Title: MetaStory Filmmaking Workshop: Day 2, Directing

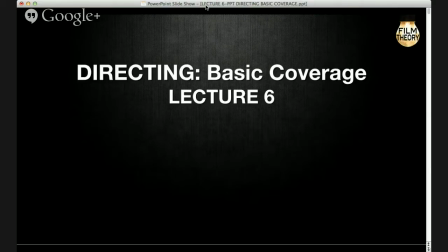806s
Generally speaking, what you do is you start with a wide shot, and that's called your master. We're going to go over this, you know, in detail. And then once you've shot your master, you know where you need your closer shots.
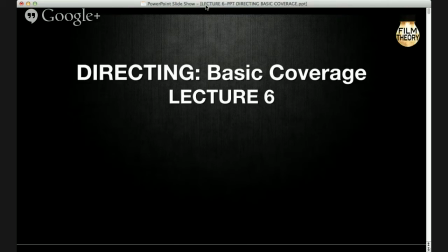821s
So you start wide, and then you move into the scene for coverage, okay?
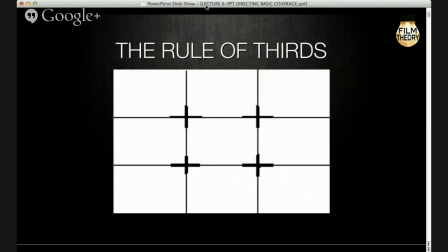827s
So... first thing we're going to talk about is just this is basic framing, okay? And we call this the rule of thirds. Sorry, Mr. Khan, just one more clarification.
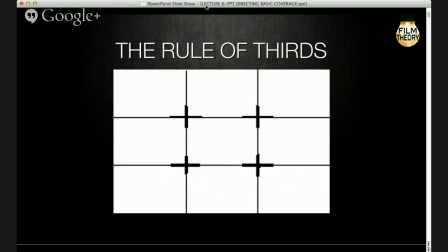840s
Coverage is you in Bishop. No, still I put a harrow on Bishop. Filmmaking that he used to do. The Yunki Yamarning is still a harrow on the Hilt Homer Harrowstop. I don't know the technician to do to the group is ready to get to. Okay. Okay. Okay. Yeah, feel free to jump in whenever you need to.
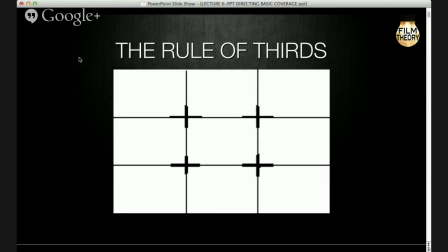860s
Okay, so if you look at this drawing, you'll see that there's nine boxes. And if you look where the crosses are, those are the strongest points in a frame.
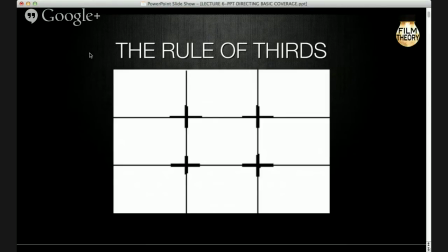875s
The points where those boxes intersect are where you want to put the major elements of your composition. Okay, so... that's a scene from Raging Bull.
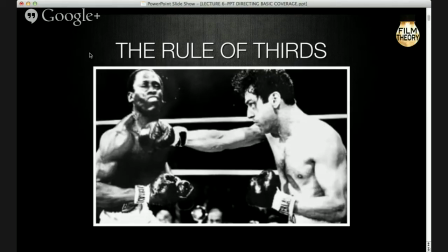889s
If you look at the boxing gloves, the two on the bottom of the frame, and you look at the boxing glove, the upper left, and then you look at Robert De Niro's face, you can see where the boxing glove at the top is hitting the other boxer.
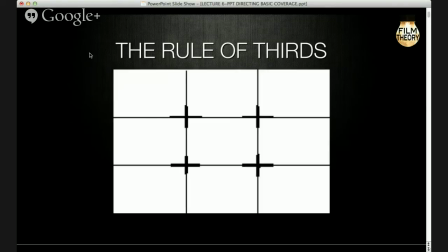907s
It's all where the thirds are. Okay?
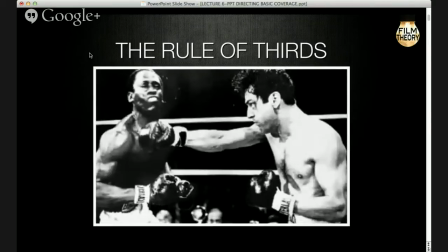914s
Now, not every composition has to have an element in all four of those spots, but those are the strongest visual points in a cinema frame, okay? And we call that the rule of thirds. So when you're framing, you're trying to put your most important elements in the shot into those positions.
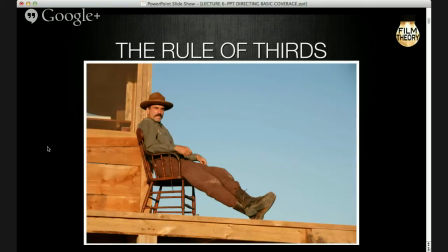935s
Okay? Now, here we have, this is from There Will Be Blood, and that's Daniel Day-Lewis, and if you look where his head is positioned, okay, that is right in one of the thirds. Okay? Again, if we go back,
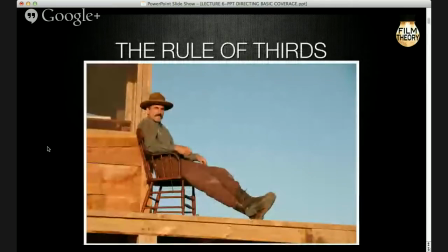954s
and then we go forward, you can see his head is in the upper left third. Also, all of that emptiness is what we call, in a movie frame, we call that negative space. Okay? Negative space, which basically means a space where there is no, there's no character.
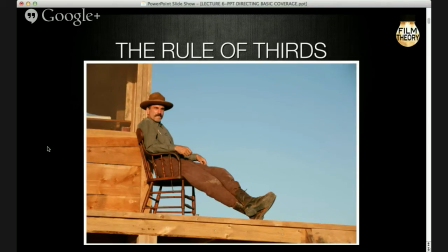972s
It means it's open space. Sometimes in a frame like this, in a shot like this, the negative space is very effective, okay? Because it gives the character a sense of loneliness and a sense of isolation. So it's very good visually.
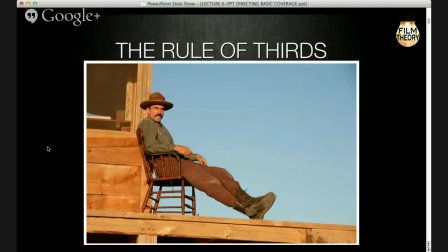992s
Sometimes filmmakers make a mistake. Let's say that Daniel Day-Lewis, let's imagine his chair was all the way to the left, all the way to the edge of the frame, okay? And let's imagine he was talking to somebody else and their chair was all the way to the right.
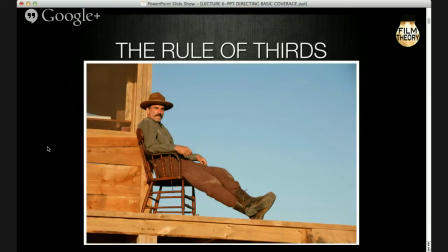1010s
So what dominates the frame is not the characters, but the big blue sky in between them. So that would be a use of negative space that would be not good. In this, because he's framed properly, because the character is put in a powerful position in the frame,
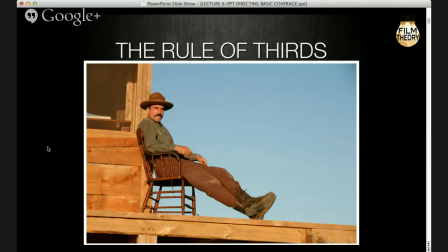1028s
the negative space works very powerfully to give a sense of loneliness and a sense of him being isolated.
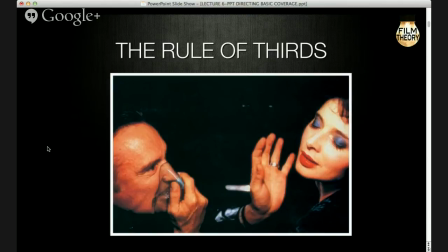1035s
Okay? Okay. This is from the David Lynch movie, Blue Velvet. And again, if you look at where the mask is, and you look at where the bottom of her face is in his hand, we are approximately in the thirds, okay?
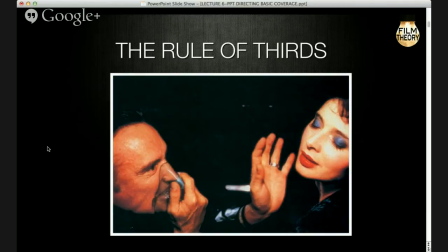1056s
Even though this is obviously a very different composition than that, a very different composition, the key elements in these frames are placed in those positions, okay?
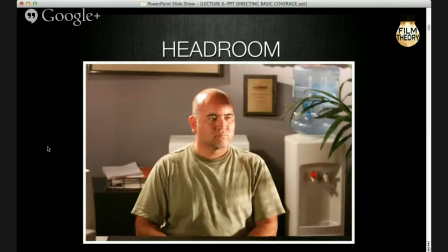1068s
When you are framing a shot, you want to look to have what we call the proper amount of headroom, okay? Which means the distance from the top of the frame to the top of the actor's head.
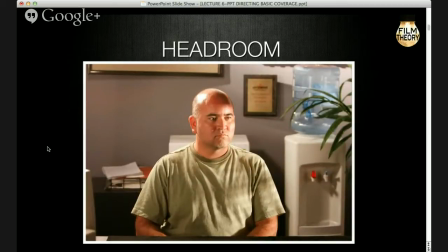1084s
The larger the shot, the wider the shot, the more headroom generally a character has. And you have less and less headroom as you move closer and closer. Okay?
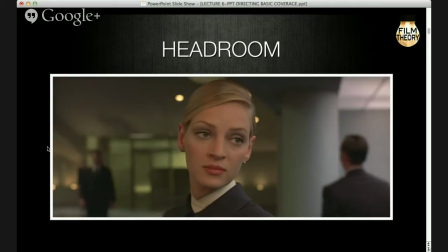1097s
This is a medium close-up. Excuse me. And you'll notice that she still has a little bit of room at the top of the of her head. But it's much less.
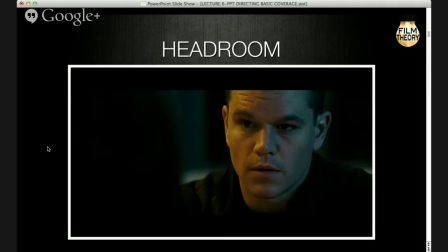1109s
Okay, this is probably just the way the photo rendered. This is not actually the way that it looks in the film. But as I'll point out later, this is actually improperly framed because it's cutting him off right at the hairline.
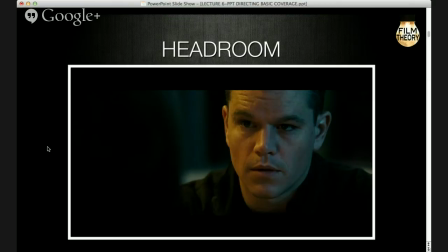1128s
Okay, and that doesn't look natural. Okay, this is more of an extreme close-up.
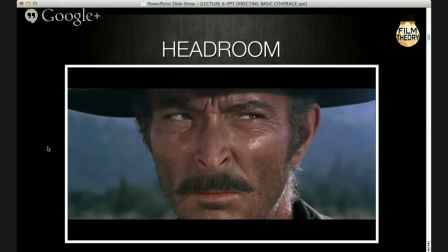1134s
And as we look at close-ups, you'll see that we're sort of begin to center more and more in the eyes. So when you start to get really tight like this, it's okay to begin to cut off the top of the head.
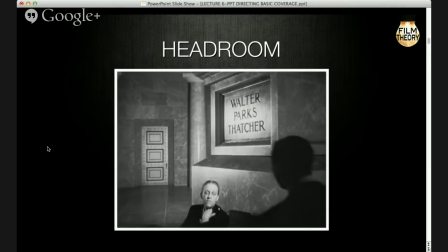1145s
Okay. Now this is from Citizen Kane, and what you have here is a very, at least at the time, this was a very unusual composition because we have the character of the woman very small,
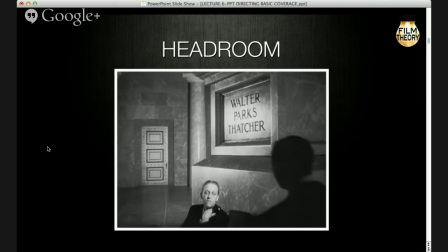1161s
and she's very, very low in the frame. And what that's by design because it gives the impression of her being very small and very powerless and very insignificant.
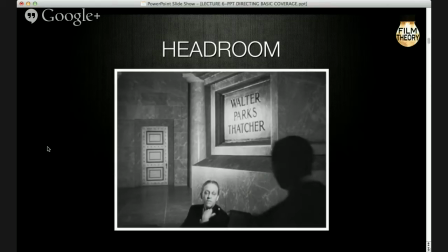1173s
And it makes the space, the architecture of the room, very large and very, in a way, intimidating or scary. Okay? So by giving her all that headroom and placing the camera so she's very low in the frame,
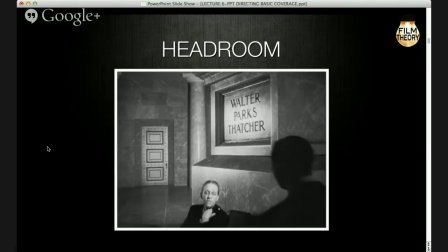1190s
it gives a diminishing effect on the character. Okay?
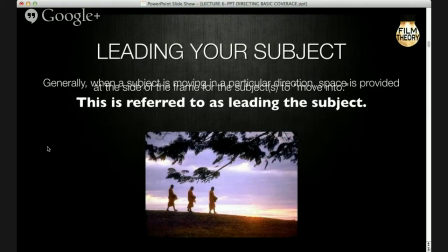1195s
Another thing that's important about framing is what we call leading your subject, okay? And this is especially important when you have a moving camera. If you notice the monks, they're moving screen left to screen right. And you'll notice that there's a big space.
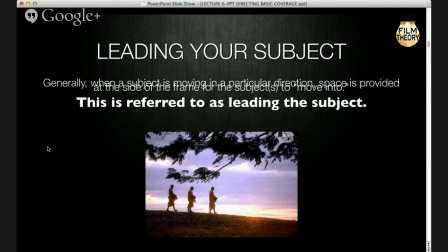1214s
Yes, it's negative space, but it's by design. There's a big space between the monk in the front and all the way to the end of the frame. You have to leave room for the characters to move into, okay? It looks more natural,
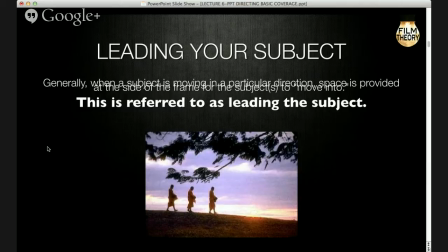1231s
and it gives the audience the impression that there is space beyond the frame. Okay, so whether this was a still shot, right, where the camera's not moving but the monks are moving,
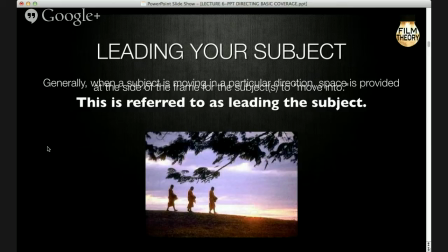1246s
or if the camera's panning, which is, means it's moving with the characters, you want to leave room for your subjects.
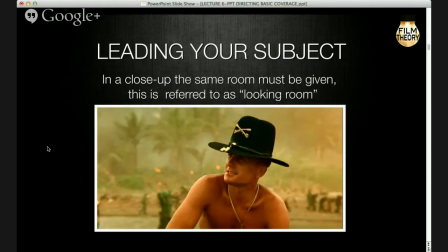1254s
Okay, in a close-up, we call this looking room. Okay, if you, this is from Apocalypse Now, if you notice, Robert Duvall is looking off into the distance, but he's framed so there's enough space to the left of him where we get the impression that he's talking to somebody off camera,
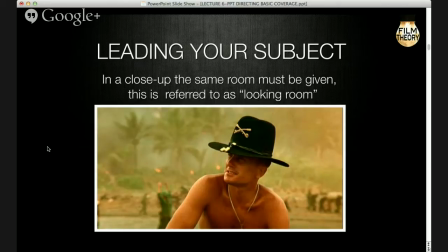1271s
and we get the impression that the space expands beyond the frame, so it feels more natural. Okay?
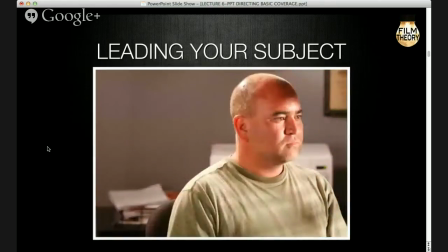1283s
Now, this is correct framing. If you're trying to lead your subject correctly, this would be incorrect, okay, to put the character at the edge of the frame there.
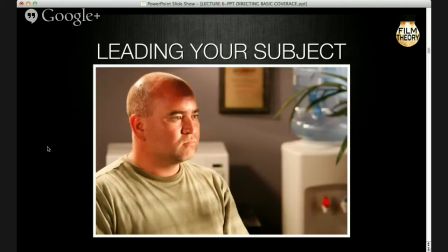1294s
This is not from a movie. This is from the Los Angeles Film School. Yes, that's. I think it's one of our former students who we made a very famous model now. Okay.